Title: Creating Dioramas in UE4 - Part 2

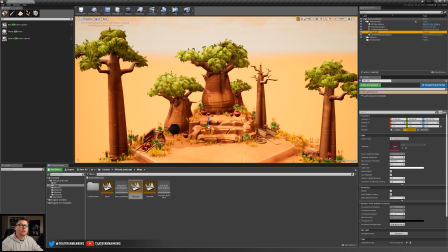[8:18]
The best method that I've found in my approach is just to simply go up to your directional light. You can hide it, which will disable it, and you could even go in and hide your sky sphere.
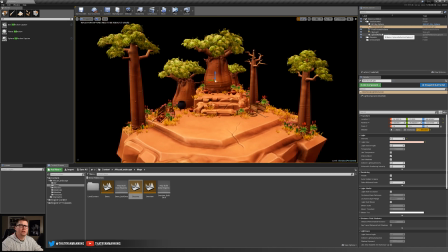[8:27]
So then we're looking at just the information that's being presented and cast into the scene by the skylight.
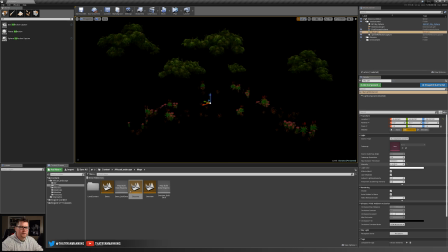[8:32]
So if we take this down to 0, you can see it does nothing. Of course, what just happened? What just happened is that as we're adjusting this intensity, because we have it set to SLL captured scene, it is looking at all that information and recasting that as its light.
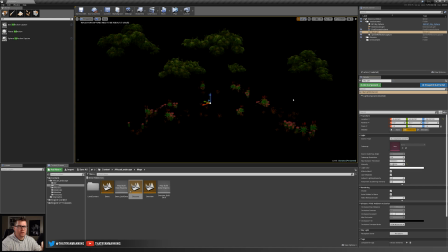[8:50]
But as soon as we change the intensity, it recaptured the scene, which we have no lights, we have nothing.
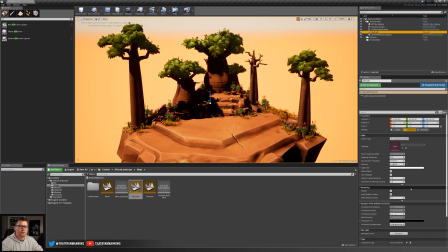[8:55]
That's why it's black. So we'll turn these guys back on, go back in here, we'll recapture, and then we can just adjust.
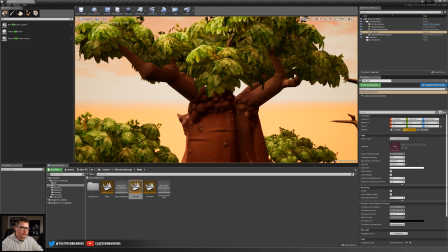[9:02]
But what we're looking for is kind of in these light, or I'm sorry, in the darker areas, how much light is being cast in there.
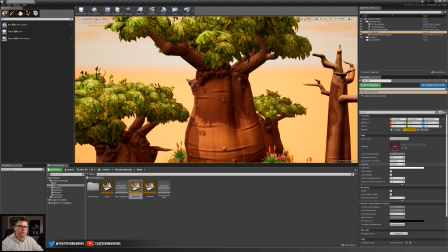[9:09]
So, you know, we don't want too much and we don't want too little. So if we go to about 1, that's fine.
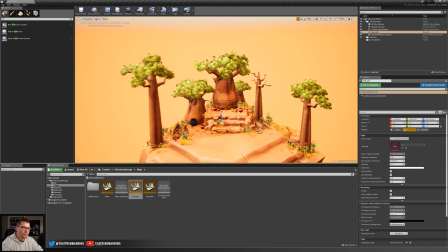[9:14]
2's not bad, maybe 1.5. Let's see. That's probably a little bright, because we do want some shadows there.
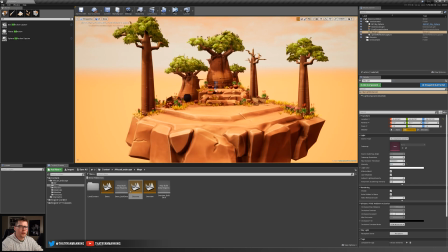[9:23]
So I'll take it down to maybe say about 0.8. And that should be fine.
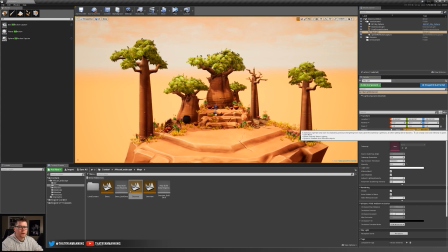[9:28]
Now ours is set to stationary, which is fine. We could change it to movable. Stationary if we rebuilt lighting, hence why it says we need to rebuild some things.
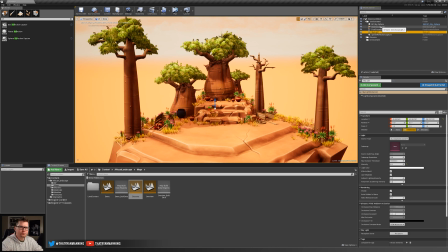[9:36]
But for this purposes, that's totally fine. So, okay. I'm actually going to check something real quick. Yeah, maybe we'll darken it just a little bit more, just so we've got some shadows.
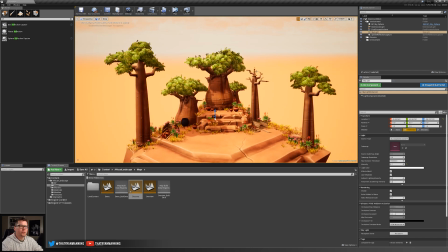[9:48]
Okay, so that pretty much concludes the basic setups of our lights.
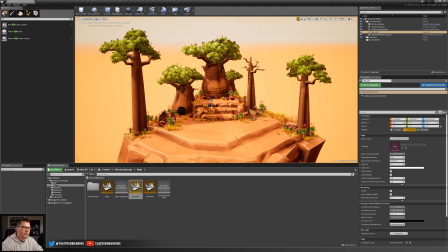[9:54]
And now what we can do
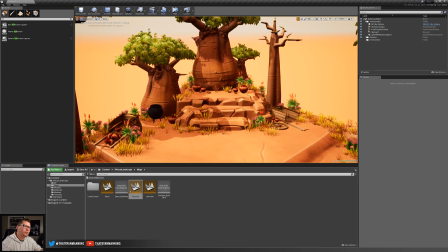[9:57]
is, to further kind of refine this, adding just maybe some smaller additional fill lights to help fill in the gaps or draw,
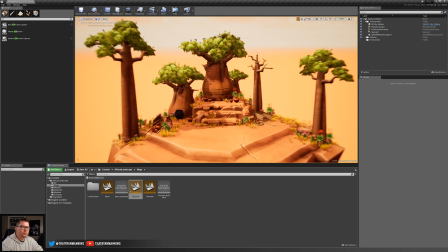[10:05]
you know, the who's ever looking at this, draw their attention to certain aspects. So let's go ahead and cover that real fast.
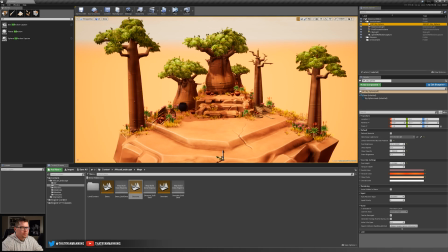[10:15]
So the last bit to cover kind of this lighting your diorama comes down to drawing the player's attention and to the story that you're trying to ultimately unpack here.
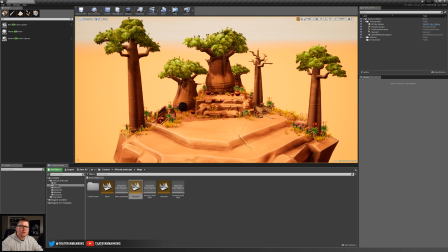[10:25]
And what you may find is that there's some areas that maybe don't quite get lit as much as you'd like to, or you'd like to just add a little bit of extra pop or just, you know, directionality to this to help draw the player in a little bit more.
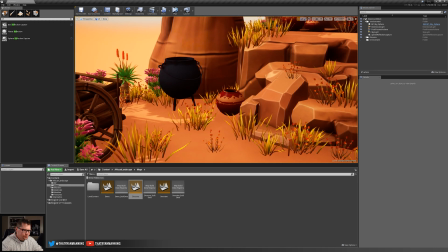[10:39]
So if I go down here to like this cauldron, you know, right, it's kind of sitting in this the shadowed area.
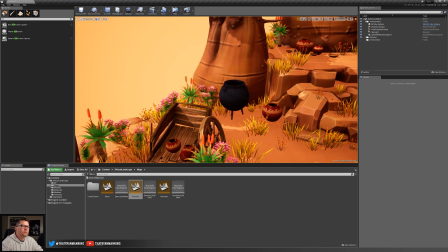[10:45]
It's probably more black than what I want. So the trick that we can do with this is I can go in and I can actually add like another little point light here.
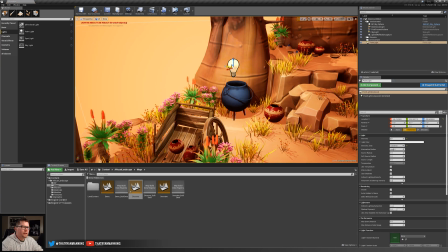[10:53]
And we'll just kind of drag it in and maybe set it up something similar to where like our sky is coming from. And then I can just warm it up a little bit and then maybe come in here and just drop the intensity maybe down to like 2, 3, and maybe we'll go 4. Okay.
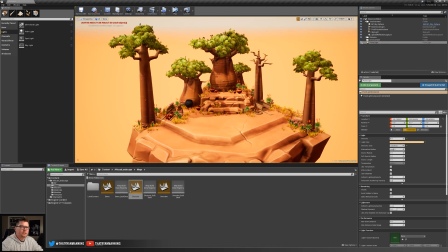[11:10]
So if I go back to game mode real fast and I just show and hide this, you can kind of see what's happening here.
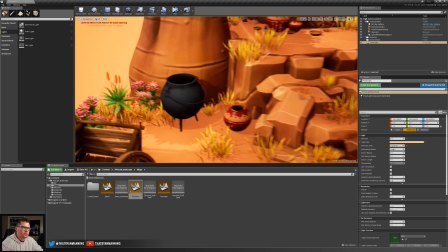[11:16]
We're filling in a little of those gaps to help just, again, draw the attention of, you know, who's ever viewing this in a little bit more.
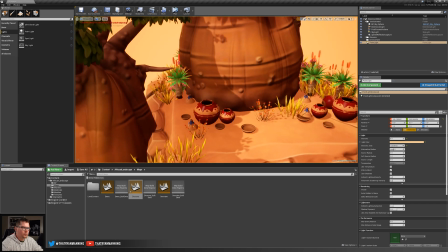[11:24]
So we can go through here as well. Maybe, you know, this little pot. Maybe we want something here.
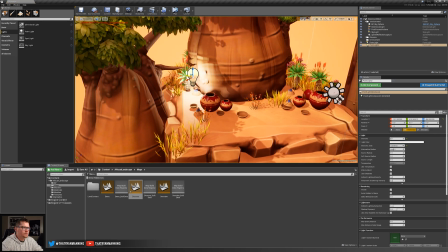[11:29]
I'll activate game mode again real fast. Let's move it into place. Maybe something like this.
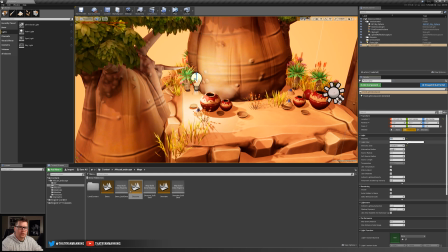[11:35]
Maybe there's like some bounce light coming in. Let's go ahead and change, again, the color of this guy, too. That's pretty good. And this one, I do want to take the attenuation radius down a little bit, so I don't want it to affect nearly as much.
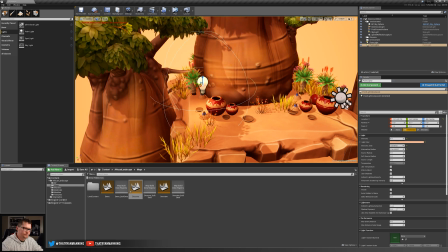[11:48]
And then we'll maybe go to, say, like 4. And we'll zoom back out, go to game mode.
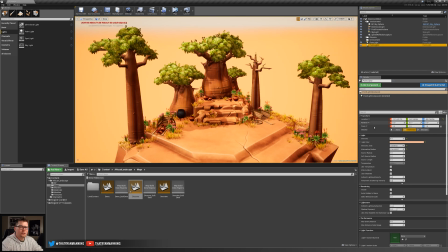[11:54]
And then you can see here, so if we show and hide this, maybe that's a little too potent. Maybe we'll go 2, we'll go 3. But you can see what we're doing here. The ultimate effect is that we're just adding these little splashes of light to help draw the user's attention into these little stories that we've crafted.
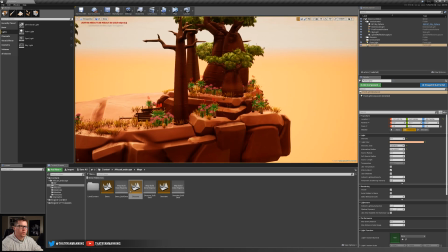[12:11]
And then we can go through again as well. We can go through the whole scene, look for other little areas where we have dark points.
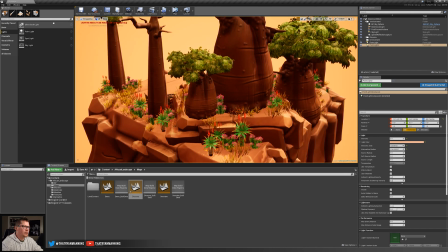[12:17]
Maybe, you know, in the back here, it's not as nice. Maybe we could add another little point light or something.
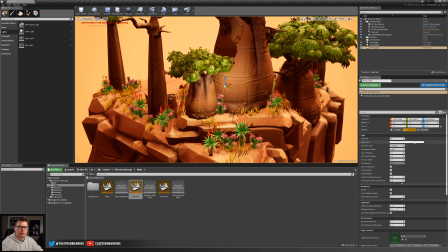[12:22]
Maybe we'll go here, bring this up. We'll warm it up a little bit.